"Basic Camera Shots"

Hi there. Today I'm going to show you some different camera shots that you can use when you're trying to make a video. Let's get started.
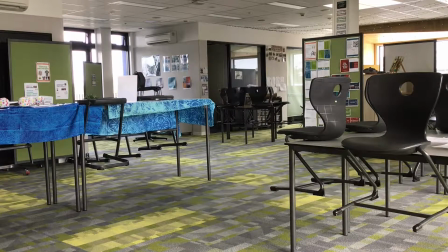15s
An establishing shot is usually included at the beginning of a scene. It sets the mood and tells us where the scene is about to take place.
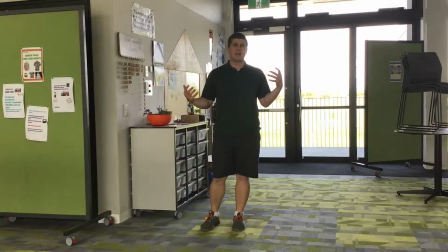27s
A full shot focuses on an entire character from their head down to their toes.
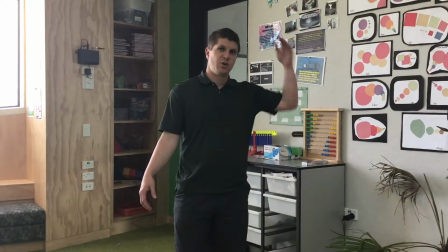37s
A medium shot shows only part of the character, usually from about the head down to the hips or maybe even to the knees.
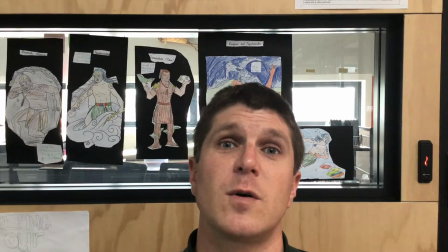49s
A close-up shot focuses on the subject's head.
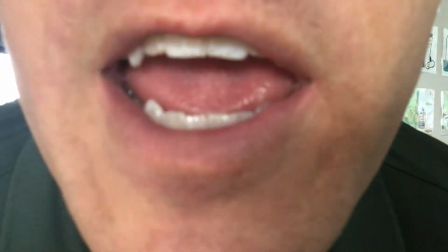56s
An extreme close-up focuses on one part of a character's face, in this case, my beautiful smile.
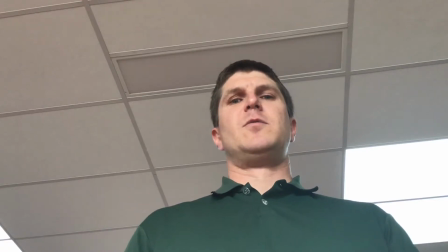66s
An up shot is where you shoot a character from down below. it makes them look strong or powerful.
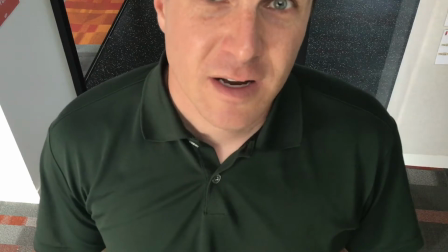77s
A down shot is where you look down on the character. It can sometimes make them look helpless or vulnerable.
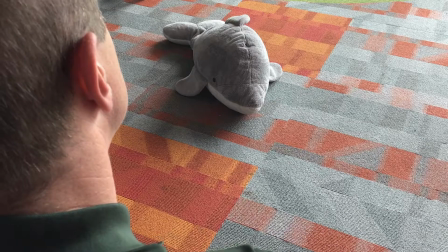87s
An over the shoulder shot is exactly what it sounds. These are particularly good for showing conversations.
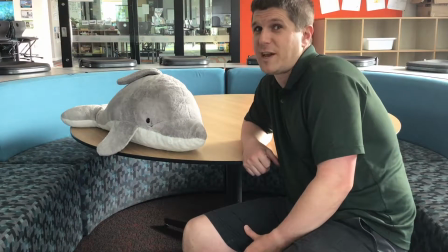97s
A two-person shot is when you have two characters and the same shot, right?
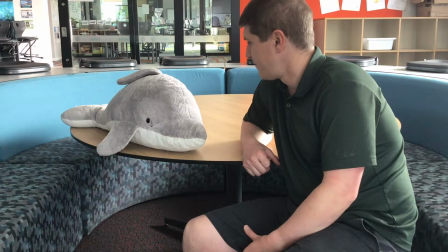103s Right!
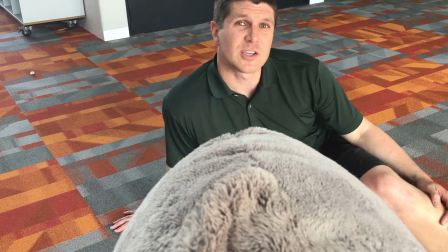107s
A POV shot or a point of view shot is a shot that shows you what it's like from the point of view of one character. That's all the shots I'm going to show you today. Be sure to subscribe to get our next video which will show you how to do some basic camera moves. Thanks for watching! Bye!